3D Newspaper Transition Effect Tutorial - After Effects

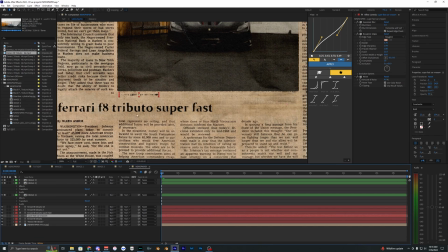But also there's this like super small text here that it's kind of hard to see, but you can go into the roughened edges right here and then decrease this border, and it should show up a little bit more.
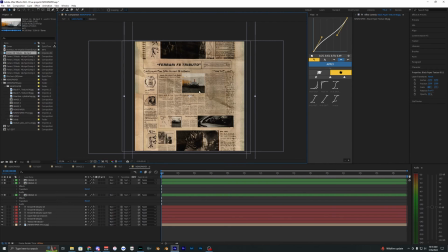It's like 0.8, and you can kind of see it a little bit. But yeah, once you have everything, you can go ahead and save this.
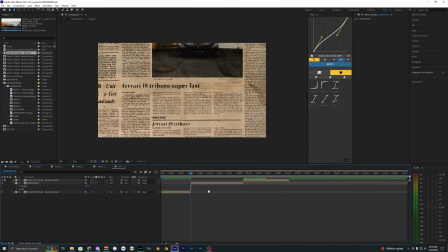So hitting Control S and then go back into your original composition. Now let's go ahead and enable a 3D for this layer. And on that newspaper layer, we're going to open up the rotation. So hitting R and then also the position. So hold down Shift and hit P on your keyboard. And we're going to line up this first frame with the car here.
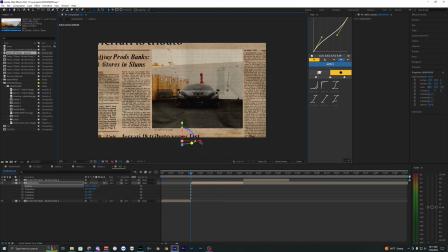So you can use these arrows and kind of drag the layer around to line up our first frame, because we want to kind of zoom out from the car here. Something just like that is pretty good.
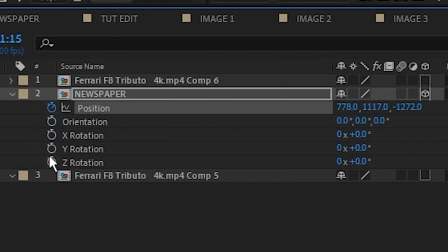So this is going to be our starting frame. So let's go ahead and set a keyframe for the position, as well as the X, Y, and Z rotation.
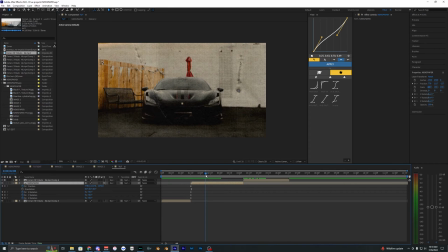Now let's go a few frames over and set another keyframe, zooming out of our layer.
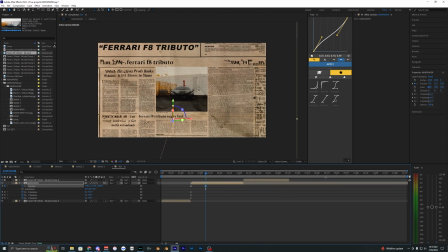So just by using the Z value here, that's how you zoom out. Let's move it down a bit, and then you can mess with the rotation here. Now let's go ahead and set another keyframe, kind of spaced out evenly over here.
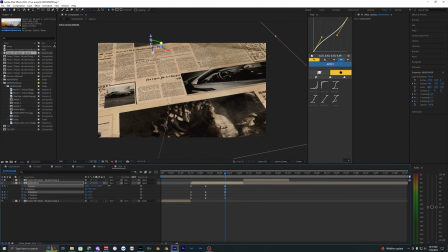And we just want to kind of rotate the camera around to kind of show that you're revealing this next layer here.
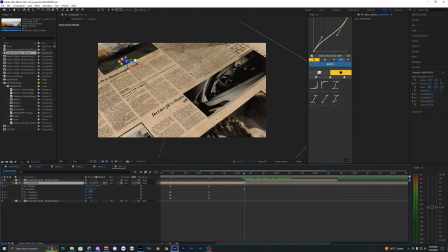Now let's just go to the last frame of this clip and then set the rotation to zero for all of these values.
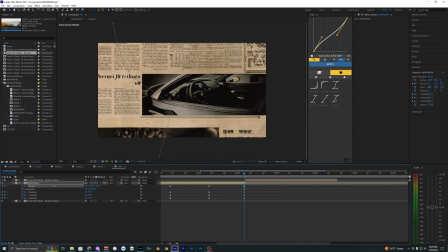And then just zoom into this clip, because this is what we're going to be transitioning into, something like that.
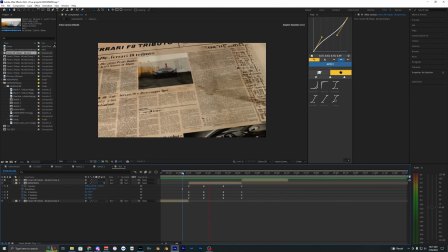So now when I play this back, you can see we now have our animation, and it honestly looks pretty bad because you don't want to have these like linear keyframes where it just goes from one keyframe to the next and it's just an instant hard like turn. Just ruins the smooth animation that we're kind of going for, as well as you can kind of see the newspaper kind of clips right here,
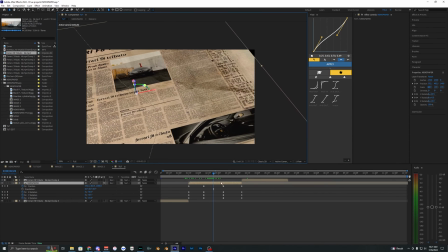and you can see the background, which you don't really want to see. So to fix this, what you can do is add motion tile. So bringing motion tile onto this layer and then just bringing the output width to like 300, as well as the height to 300, and then just hitting mirror edges.
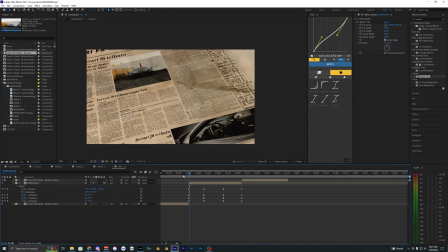Now when you look in that corner, it just fills in the edges. So yeah, you don't really see anything besides the newspaper now, which is good.
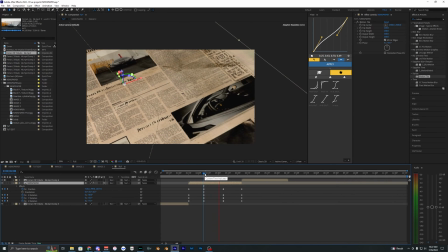So we can kind of create those animations without having any issues. And I also think this animation is just too quick in general.
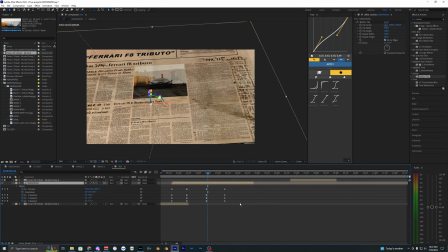So what we can do is just expand our newspaper layer and just like kind of drag these keyframes out.
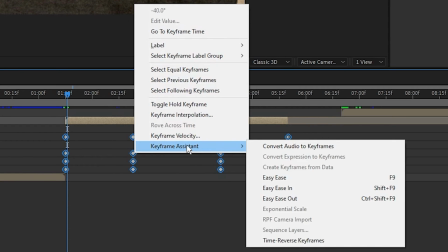So now what we want to do is select all of these, right click them, and then go to keyframe assistant, easy ease.
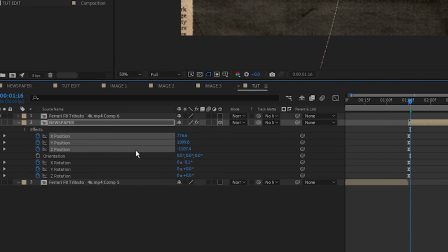And for the position values, we're going to right click this and hit separate dimensions. So now we have all the different position values separated.
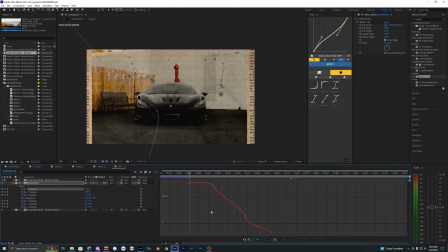So starting with selecting the X position, we're going to go into the graph editor and make sure you just have auto select graph type enabled. And you can check that by right clicking your graph. So what we want to do is just kind of ease in all these keyframes here, smooth them out.
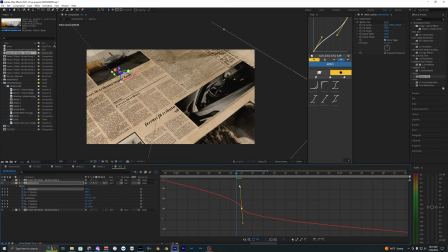Like this right here is literally what you don't want, is a hard kind of cut into the next transition. So you just want to smooth all of these out. And it's definitely going to take some time just like playing around with them and seeing what looks good. And I must say, if you're using this flow plugin, it will be a lot easier to do this. You could literally just select all of them and use that plugin,
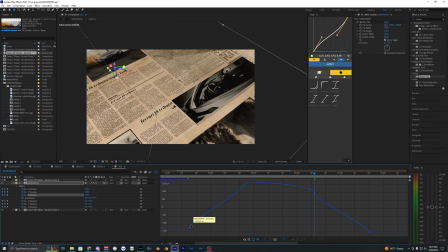but I know not all of you guys have it. So I'm just going to use just the generic graph editor in After Effects, which honestly does a really good job, and you don't really need the plugin, but that plugin will save you a lot of time.
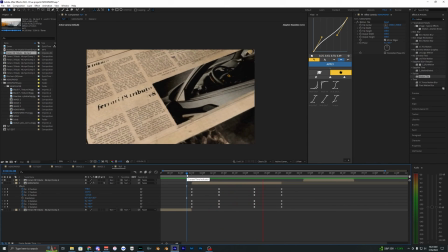As you can see, with just some basic graph editing, this already looks a lot smoother, but I'm not really happy with how this ending is kind of looking.
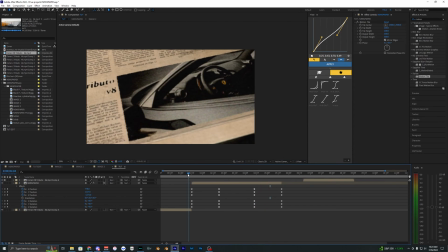I want to have this kind of zoom into that last frame a bit faster, and maybe zoom out of this first one faster.
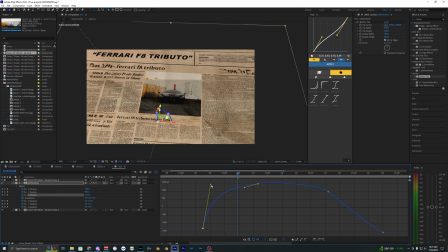So we're going to go back into the Z position, and we're going to have this kind of start super quick like this, and ease out as well as the end.
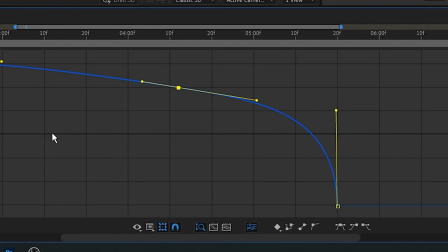We're going to have it just zoom in super quick. And my After Effects just crashed.
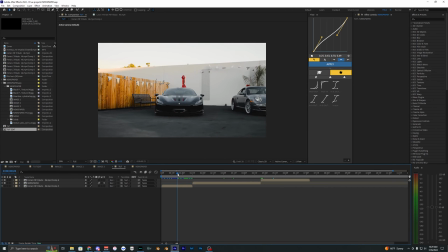All right, so my After Effects literally just crashed, and I guess I didn't save the project throughout editing that.
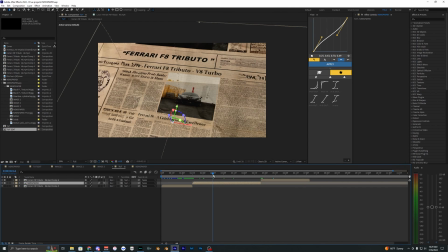And I'm just gonna go ahead and use the newspaper transition or animation that I created for the original like intro kind of animation.
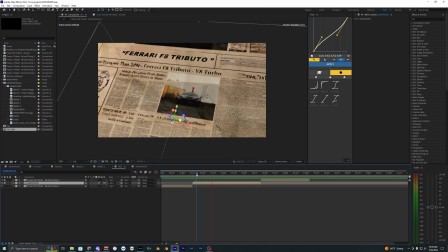So yeah, I'm not gonna be able to use what I was just creating. Hopefully you can kind of see like what I was doing and kind of replicate what that style and animation looks like.
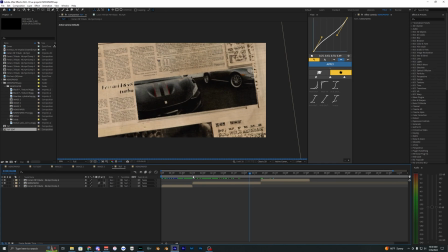But once you're happy with what you have, we can go ahead and move on to the next step. And honestly, if you want, you don't really have to add anything else.
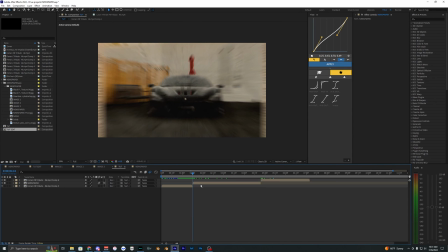You could just use what we have right here. But what I'm gonna do is add a few more effects to kind of help polish and sell this effect even more. So I'm gonna create an adjustment layer by hitting Control Alt Y and just trim it down to this layer. The first thing I'm gonna do is add a bit of camera shake.
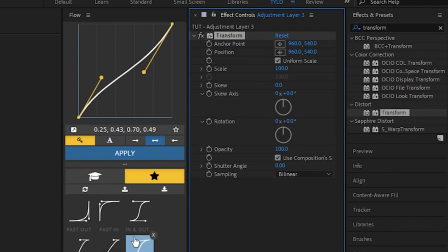So let's go into transform, bring that onto our new adjustment layer, and hold down Alt and open up the position.
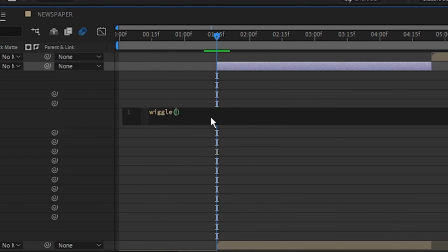And this will just open up the expression here. Let's just go ahead and type in wiggle. And inside of these parentheses, I'm going to do 2, 20.
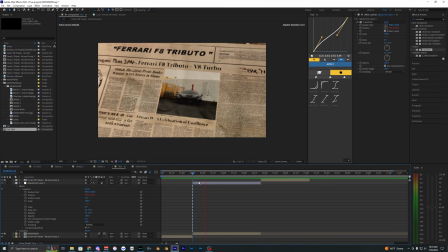And these might be different for you, but I think this just gives off a pretty subtle but clean camera shake.
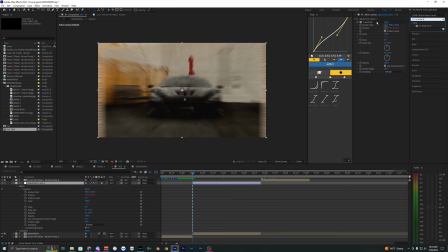Now I'm going to apply CC wide time right here. Bring this onto our layer.
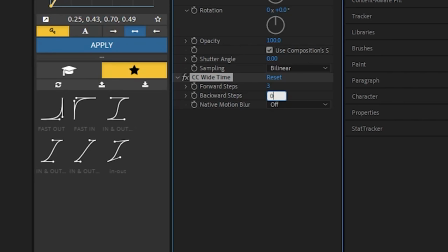Let's do the forward steps as 3 and backward steps as 0. And this actually might be a little bit too much.
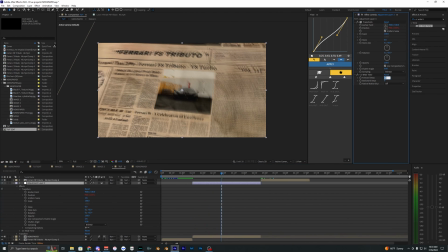We could bring this down to like 2.
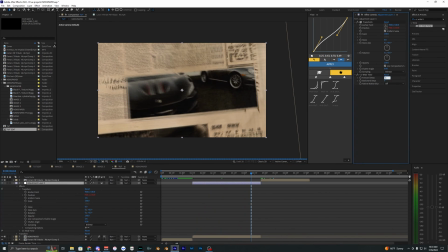But this kind of creates like a little bit of a ghost trail, or you could really have it up to like 6 if you want, create like a trippy kind of effect, I guess.
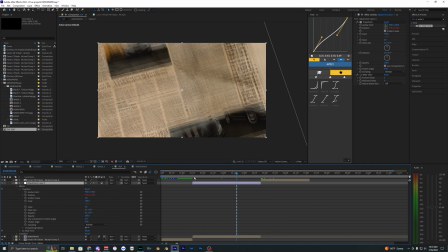But I like to actually be able to see some of the text and what's actually going on.
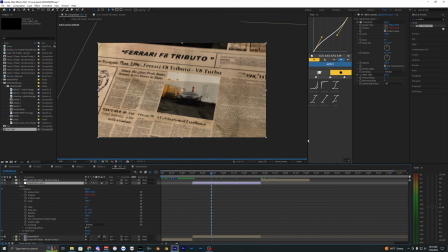So I think 2 works pretty well for this. Now, if you want that like stop motion effect, we can go ahead and apply posterize time and bring this onto here, and using like 8 or 12 is a pretty good value for this. So now you can see it creates that like stop motion effect, and it honestly makes the keyframes look even smoother.
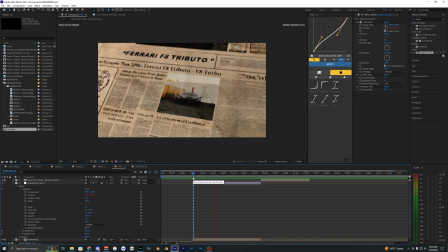I don't know how, but kind of just cleans up everything and honestly just makes this effect look even more realistic.
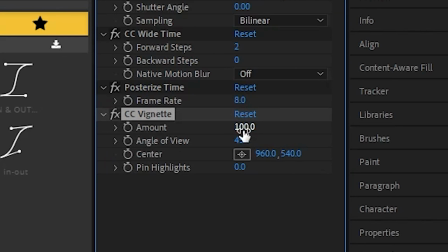Lastly, I'm just going to go ahead and apply a vignette just using the built-in After Effects one and just cranking up the amount for that vignette.
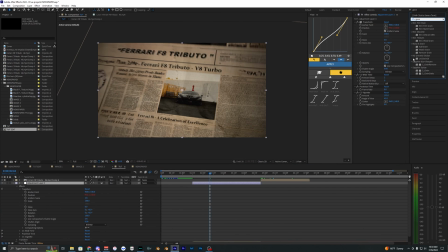And then let's go ahead and lastly apply some grain. I'm just going to use this add grain here,
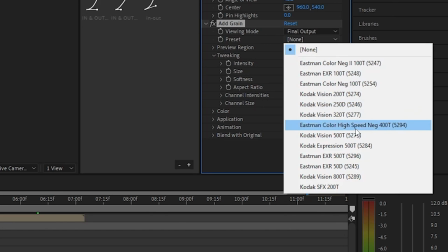change the preview to final output and change this preset to like one of these Kodak visions and then change this to like 0.8.
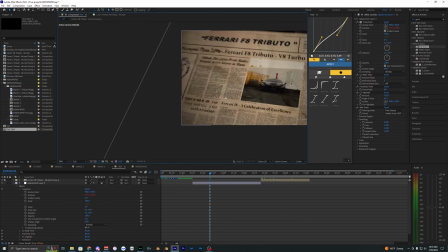You can see without all these effects applied, I mean, the difference is crazy. So yeah, I really recommend using these different effects to help bring everything together.
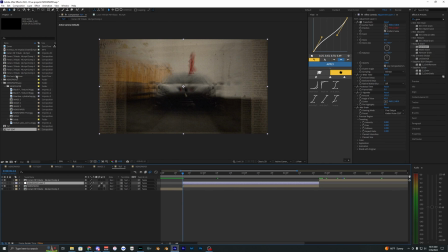And actually the last thing I'm going to do is just add some film burn onto this to help smooth out these transitions.
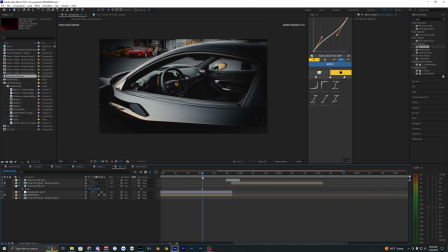And I'm just going to apply one more to the end transition. I don't really like how it zooms in and then it's just like still, it kind of looks off. So to fix this, I'm actually going to go into this layer and open up the scale by hitting S. And then go to the end and just scale in on this layer. You want to make sure that you have motion blur enabled and then go into the keyframes and create a graph where it looks something like this. So it zooms into that layer.
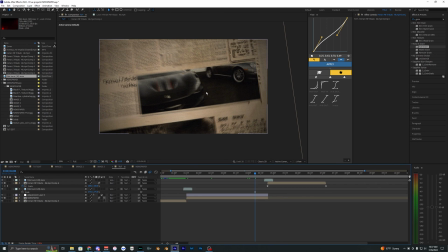Also, what I just realized is I'm actually using the wrong clip for this last frame because originally in my first like edit,
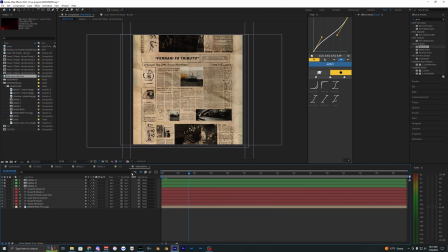I had this one here. So it made sense, but I totally forgot.
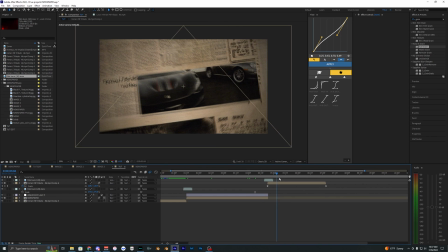So just ignore that because I originally had this one in here for this tutorial,
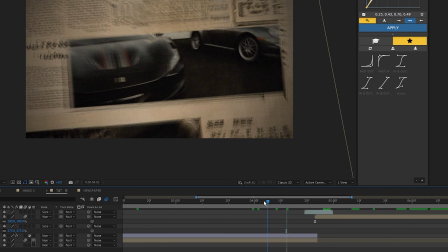but since that didn't save, yeah, but you kind of get the point. It'll look a lot smoother if you actually have the right footage in there. But yeah, there we go. That is pretty much how you create this effect.
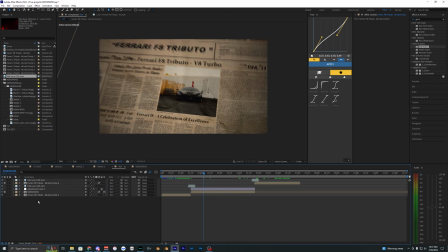And if you guys enjoyed this kind of longer breakdown of a pretty in-depth tutorial, like this definitely isn't the easiest effect to do.
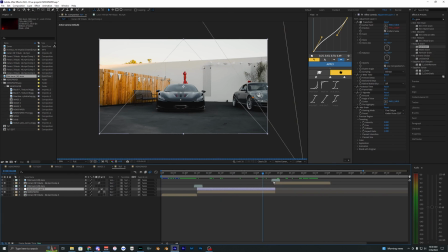Hopefully you learned a few different things as well. If you guys enjoyed this video, then make sure to drop a like and subscribe to my channel, and I'll see you guys on the next one. Peace out.